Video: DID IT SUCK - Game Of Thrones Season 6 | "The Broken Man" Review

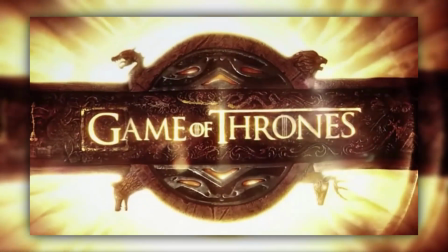(0:00)
This series is just getting better and better.
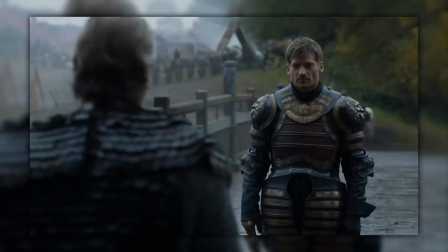(0:02)
I can't quite pin down to a tee what exactly makes this series so excellent aside from the fact that I'm finding less and less to complain about and more and more stuff to praise.
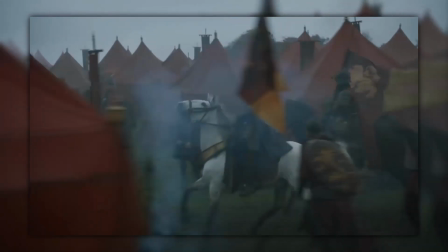(0:11)
There is also of course the element of surprise at stake here too, as I mentioned previously I don't really know what's going to happen in this series.
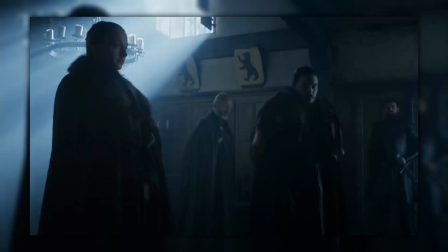(0:17)
Even events that have happened in the books may just disappear from the show entirely as we are making progress
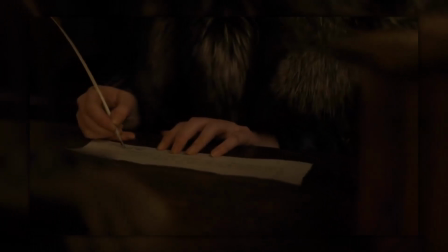(0:24)
in such strange directions it's difficult to keep track of what will happen and what has been missed.
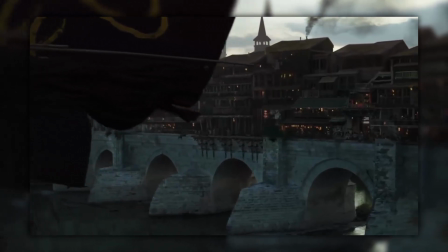(0:29)
This week's review is going to be slightly different in that I'm going to discuss each plotline without jumping back
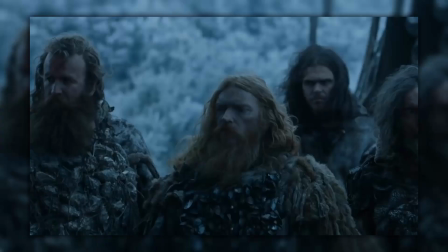(0:34)
and forth like the show does to prevent confusion and hopefully create a coherent argument.
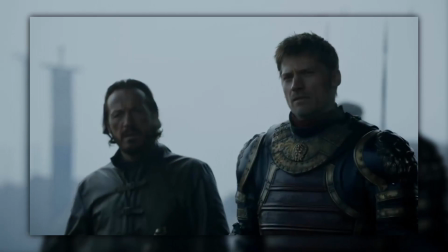(0:39)
Anyway, that's enough preamble, I think, so without further ado, here is my latest Game of Thrones review. That rhymed.
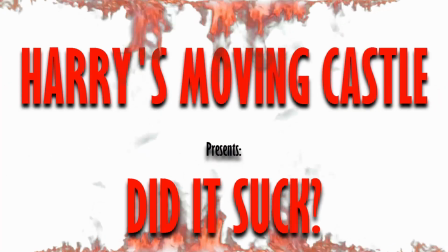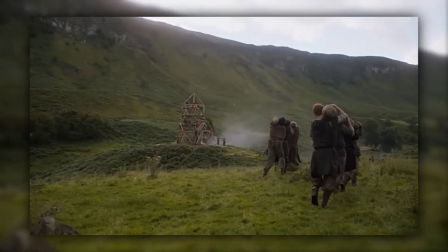(0:54)
The introduction to the Hound was fucking fantastic. I kind of thought this would come up at some point due to Gravedigger theory being so damn popular at the moment,
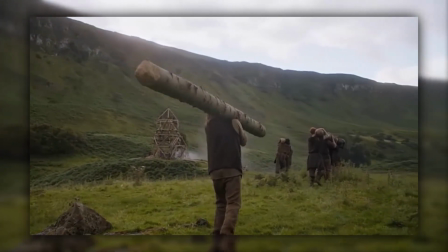(1:02)
but the show didn't excellent job of bringing him back with his own little subplot throughout the episode.
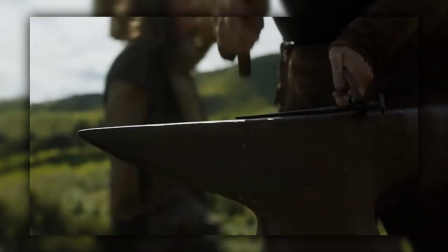(1:07)
The fact that they didn't jump straight into the opening titles like they normally do immediately says to me this isn't going to be your average run-of-the-mill episode.
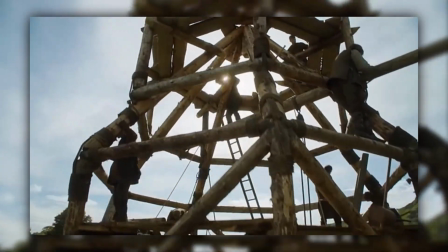(1:14)
It's quite difficult re-watching this part again seeing as everything seemed to be going so well for this small group of people,
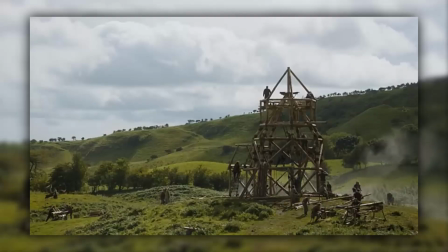(1:20)
but I shouldn't have placed the fondness of my heart within these characters and I have only myself to blame for putting myself into that position.
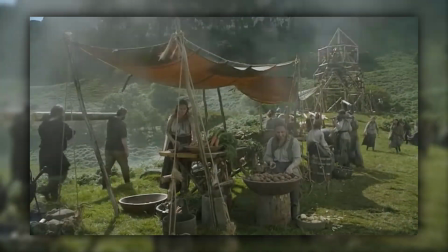(1:27)
It becomes even more apparent later on that the show was banking on us sympathising with these
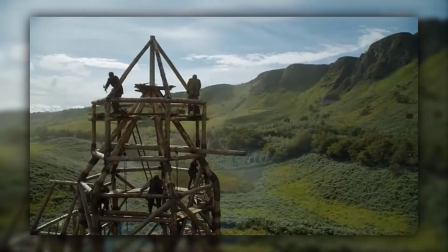(1:32)
hard-working people who are collected together to make… whatever it is they're making.
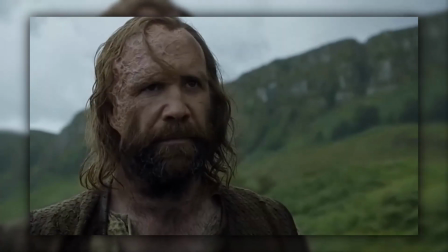(1:37)
I'm unsure if this section is set on the Quiet Isle or if we're in land,
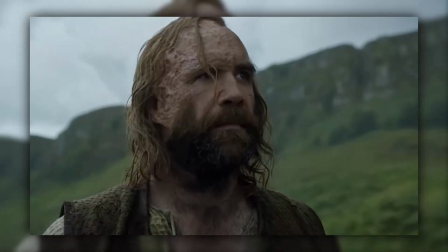(1:41)
but I'm going to assume it's in land because of those blokes on horses who just come along and make everyone's life a misery.
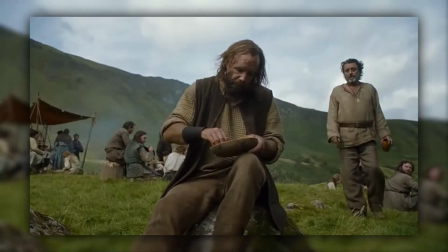(1:48)
The dialogue Sandor and the brother Ray share is fantastic,
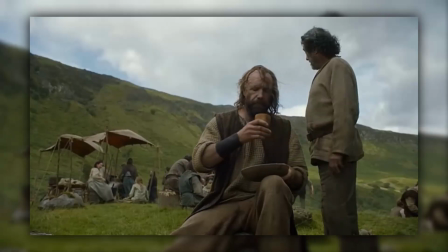(1:51)
their discussion of the justice of the gods and how Sandor survived created a really awesome relationship between the two.
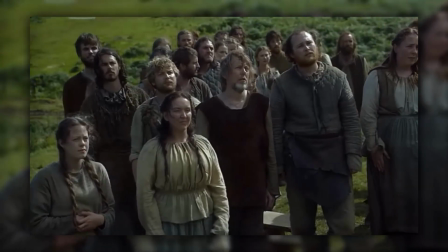(1:57)
When the worshippers of the Red God come along I certainly wondered about the potential for the Brotherhood without banners making a return as well as Lady Stoneheart making a potential appearance.
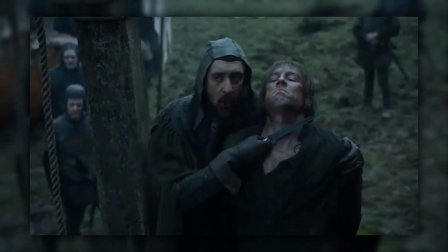(2:06)
We saw the phrase ready to kill Edmure in the same way as they killed Catelyn and god knows where these blokes have come from.
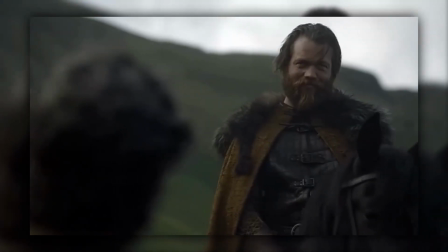(2:13)
Either way this fanatical religion is on the rise and they're getting bigger by the hour.
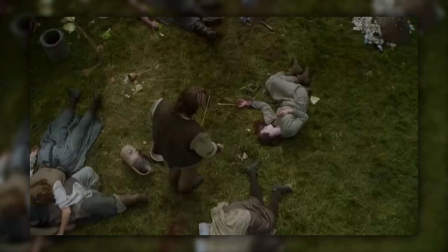(2:17)
The end of the episode where the Hound sees the bloodbath that he narrowly missed was a beautiful moment that captured the pointlessness of man's efforts excellently.
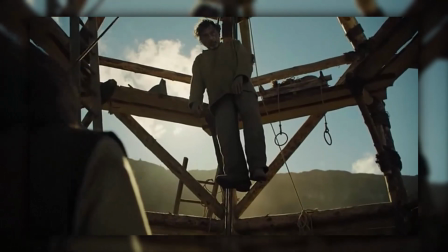(2:25)
The construction that everyone worked so hard for eventually would become the leader's final place of rest whilst the others are spread out away from the hanging.
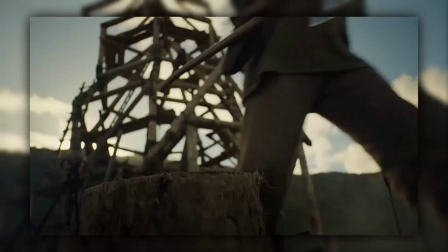(2:33)
It's sad, it's beautiful, and I can't wait to see what the hound gets up to next. In King's Landing, Margery decides she doesn't want to fuck a child anymore,
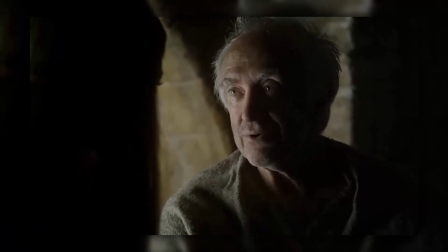(2:41)
and the High Sparrow convinces Margery that her grandmother needs to become part of this cult or else suffer the consequences.
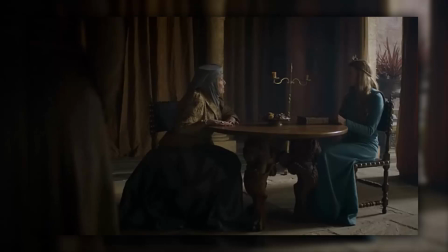(2:47)
Come on, Elena, it's 2016! Ah, god, her scene was hilarious, especially with Septu-Unella standing there the entire time.
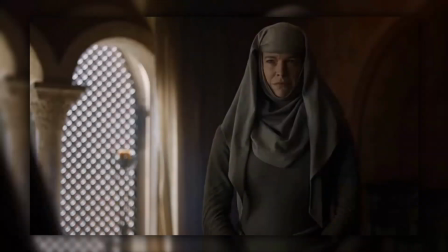(2:54)
You can almost hear what's going on inside her mind with those vicious facial expressions.
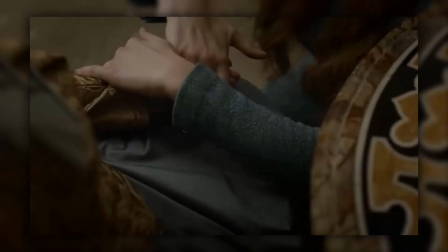(3:01)
When Margaery handed over the scribble on a piece of paper though, there's this rather unnecessary crunching sound that makes it look like she has just broken the Queen of Thorns wrist.
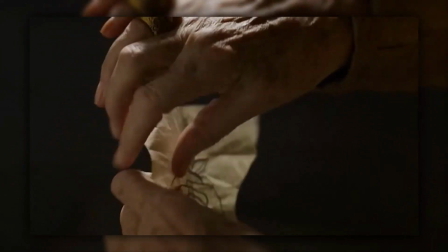(3:10)
We see her unfold the piece of paper later anyway, why is this sound so loud?
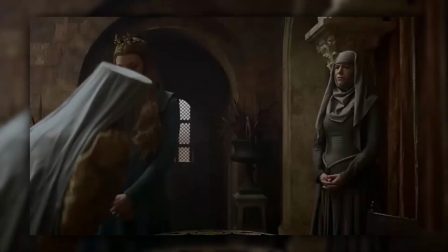(3:15)
This makes me suspicious that Scepterunella would have heard this and Margaery's plan will all go tits up from here.
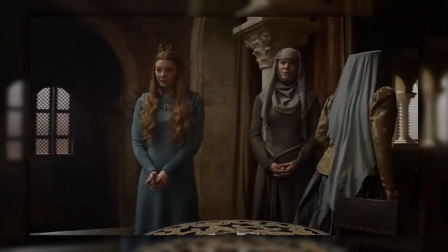(3:21)
Her performance is quite grossly uncomfortable but really effective in playing out the High Sparrows puppet.
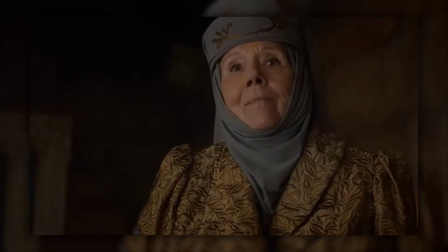(3:26)
Even Elena performs fantastically. Just from her facial expressions alone right here, we can see that she's just going to have to be patient before anything can be done, but expresses reassurance too that Margaery's not that easily swayed.
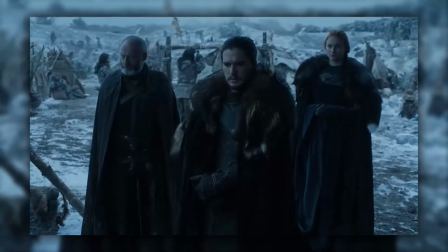(3:39)
Up in the north, Sansa begins travelling around to see if any of her dad's old buddies can help in reclaiming Winterfell.
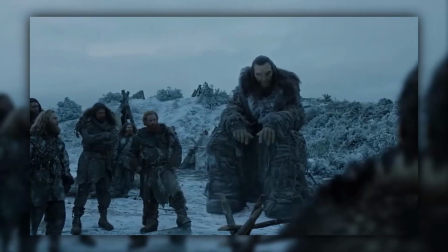(3:45)
Our first visit is with the wildlings who accept his offer. Unfortunately, the giant in this scene sticks out like a sore thumb in that he's just been pasted over the image right here.
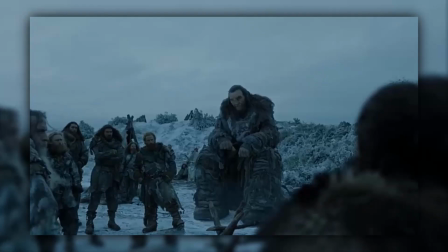(3:54)
I preferred seeing him on his own at a low angle shot to establish his size, in this shot here it just looks rather odd.
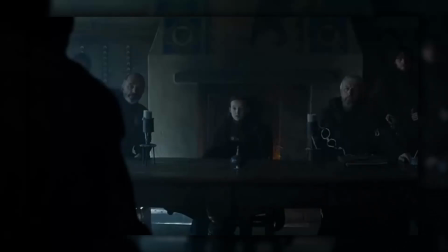(4:01)
Part 2 of this adventure was very well constructed and kudos to that child actor, that is how you behave like an adult.
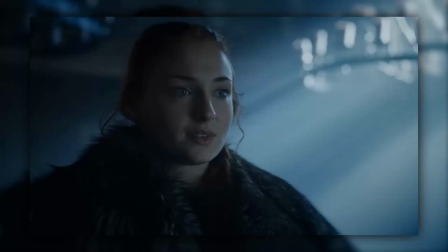(4:08)
This scene was fantastic purely because of the expectations I had were absolutely smashed when I saw how fierce this character is despite her size.
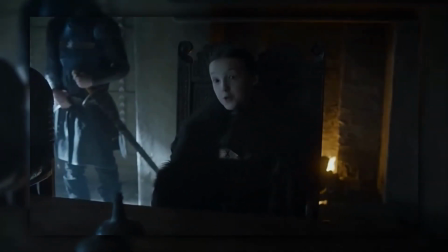(4:16)
With the tyrannous and pathetic child kings we've had to put up with in King's Landing for the past five years or so, this one shows us how it's done really well.
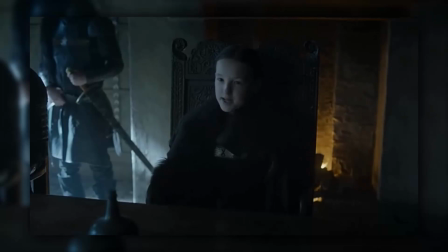(4:24)
The dialogue is well written and would have been spoiled had the actress not been so fantastic.
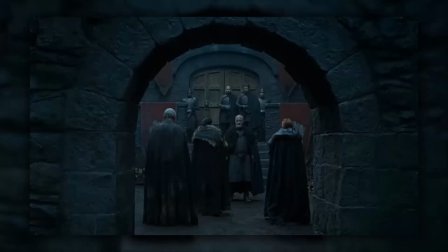(4:29)
Part 3 allowed me to consider that many of those loyal to the Boltons are now doing it out of fear of losing their power or because of old prejudices,
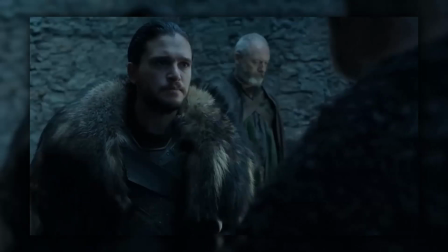(4:38)
which is very interesting as I wasn't expecting a rejection for the three characters to hold so much weight.
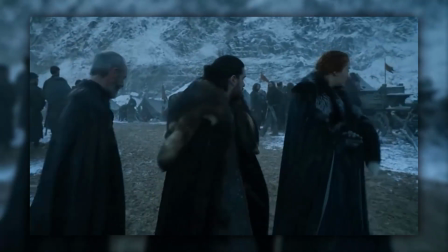(4:44)
This section concludes with the irritations and conflicts within the parties that are opposing the
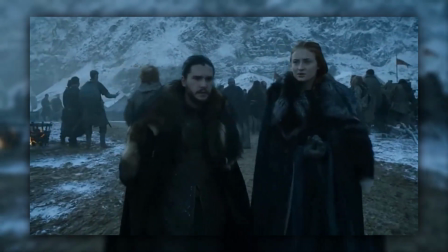(4:49)
Boltons and the possibility of a second battle for Winterfell coming at our doorstep very soon.
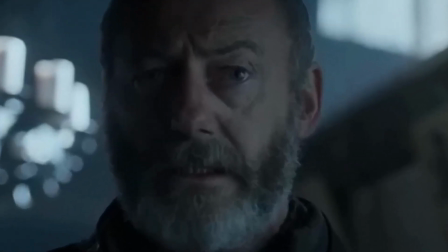(4:53)
I can't fucking wait.
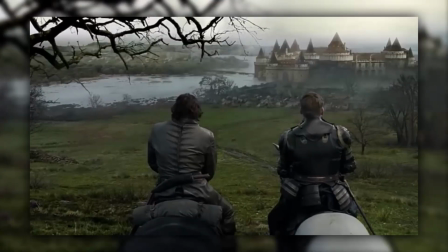(4:55)
Jaime Bronn and the army of Lannisters march up to Riverrun, and I can't help but feel he's been shoehorned in here again for the sake of having an entertaining substitute for Illin Payne again.
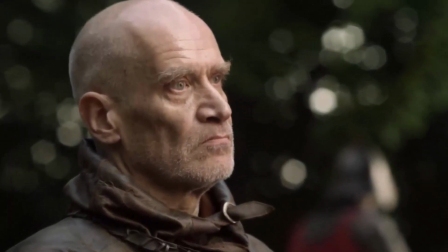(5:04)
In the book, I remember Payne was the one who helped teach Jaime how to fight with his left hand as well as aiding him take back Riverrun.
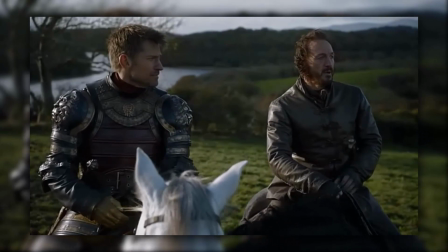(5:11)
Bronn's funny, yeah, but that's all he appears to be now in the show, the entertaining sidekick of the Lannister brothers.
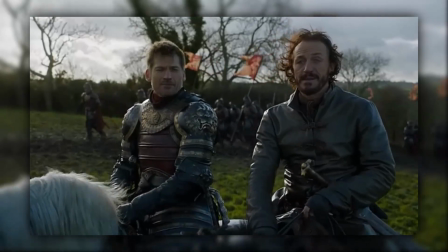(5:17)
He wasn't needed in the Dornish segments and he's certainly not necessary now. The part where Edmure was about to get hanged was very interesting though.
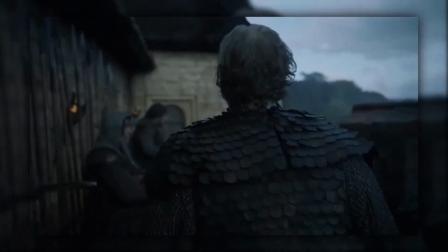(5:25)
Brynden Blackfisher's presence is very much felt in the first shot we see of him, mostly clammed up in armour,
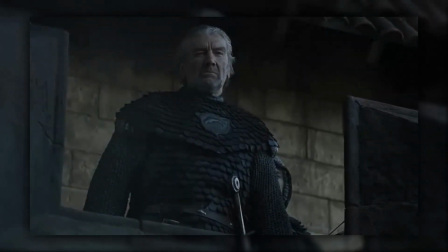(5:30)
and his ability to see his nephew won't be executed before he even gives the command adds to this further.
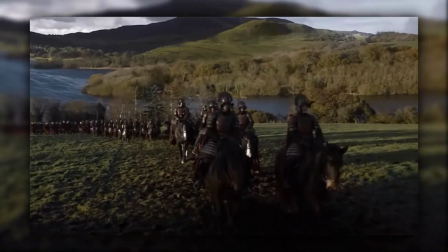(5:35)
The contrast between the Lannisters' well-structured,
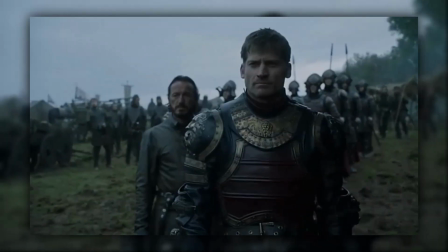(5:38)
heavily armoured army and the shit-stained Freys who are barely able to walk in the mud works really well in establishing how badly the siege is going.
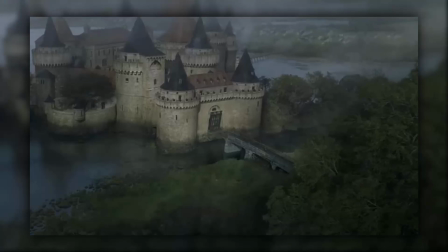(5:46)
His parley with Brynden is set up fantastically.
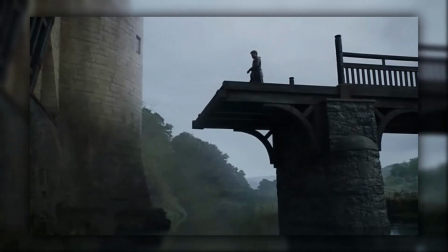(5:49)
Despite how immense and strong the army looked prior to this, Jaime is shot as if he's very small, but constantly thinking out his strategy, almost like Tyrion would.
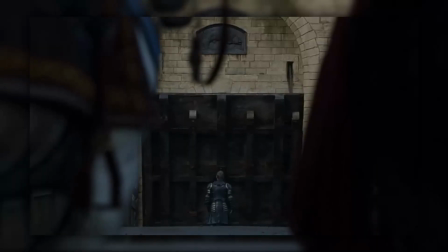(5:57)
The music and cinematography allows us to see first-hand that this fight won't be easy for Jaime. There's a lot of factors to consider, which Blackfish brings up in their conversation that follows.
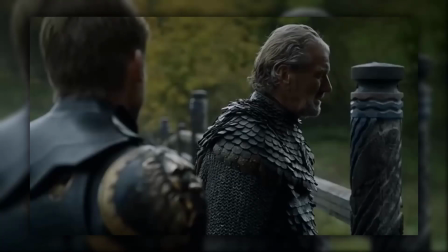(6:06)
The dialogue is once again fantastic, making me very excited for this siege to take place, or any kind of conflict between the two houses in the future of the series.
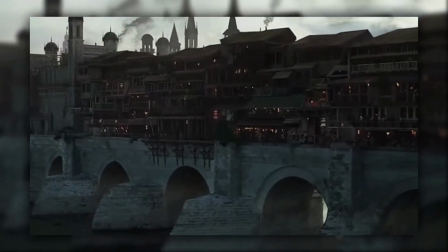(6:13)
Down in… well, somewhere in Essos, I'm guessing, Volantis? We see lots of Ironborn being horny and I wonder if Theon didn't want to down Ale purely based on the fact that pissing must really hurt for him.
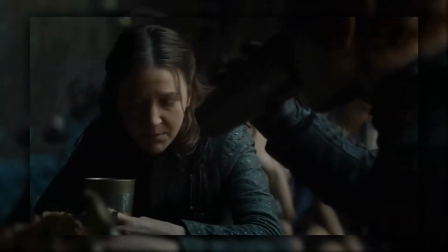(6:27)
Either that or he doesn't like to be reminded that the source of his manhood has been stripped from him. Either way, this part was quite intriguing to watch, even if it was rather pointless.
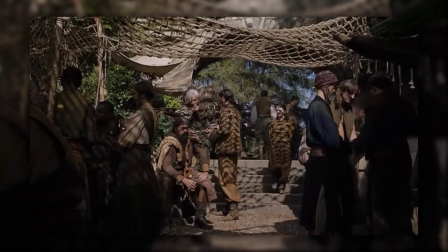(6:35)
As soon as Arya's scene started, my mind was telling me how fucked she was walking around with her normal face on.
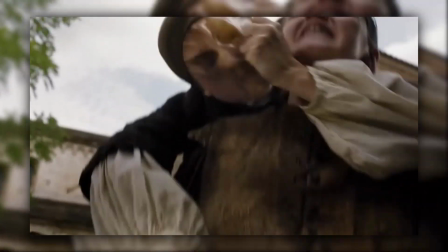(6:40)
I can't say I saw the waif stabbing her coming, but she sure as hell could have prevented it.
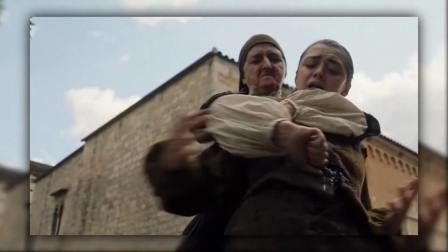(6:45)
I reckon next week's episode will have some kind of turnaround where it wasn't actually Arya who got stabbed or something involving the changing of faces.
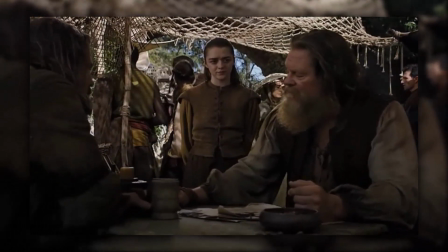(6:53)
This is slightly contradicted by the fact that we hear Arya's voice, but then again the faceless men may learn how to imitate voices too, so I'm not jumping to any conclusions yet.
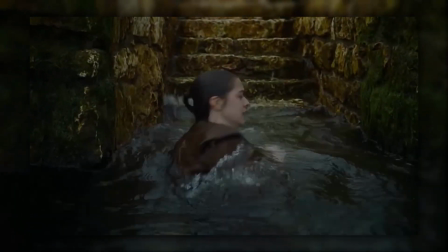(7:02)
This segment was pretty great as I really want to know what is going to happen, sweet Jesus give me next week's episode. So, did it suck.
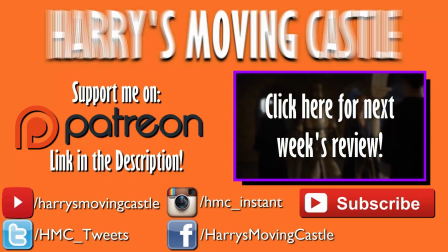(7:11)
This week's episode was fantastic as always, the first half of the series was building itself up really well and now we are seeing the pinnacles of this next wave of tension bubbling now. I still think episode 5 is my favourite thus far for many obvious reasons but this episode was still great and I can't fucking wait for the next episode.
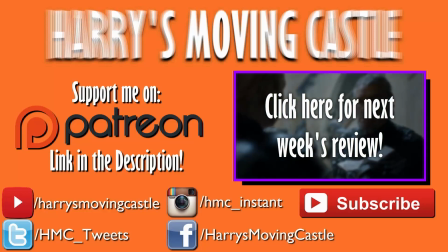(7:28)
Subscribe if you want to see more videos like this one, here are the outtakes.
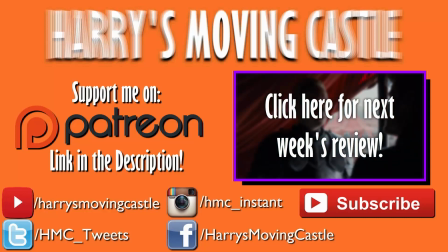(7:32)
This week's review is going to be slightly different in that I'm going to discuss each l- fucking hell.
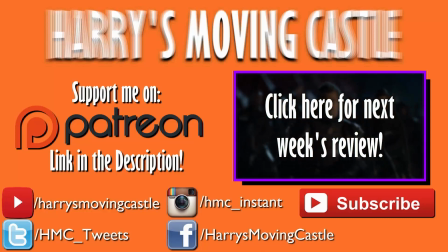(7:38)
No. The construction that everyone worked so hard for eventually would become the leader's final rest of place. Rest of place. In King's Landing, Margery decides she doesn't want to fuck a child anymore and the Phi Sparrow- no, not the Phi Sparrow, you tosser.
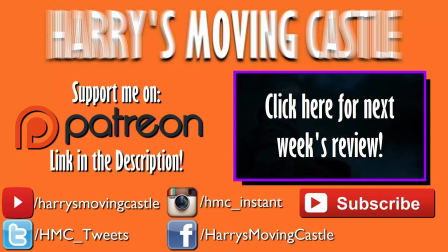(7:55)
Up in the north, Sansa begins travelling around to see if any of his dad's old buddies his dad
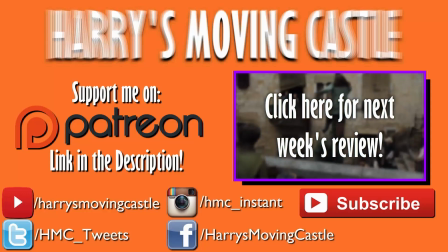(8:01)
her dad oh dear the contrast between the
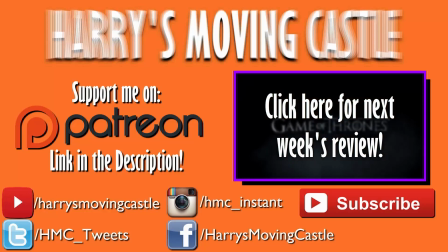(8:06)
Lannister's well-structured heavily armored army and the shit-stained phrase who barely uh no thank you this week's episode was fantastic I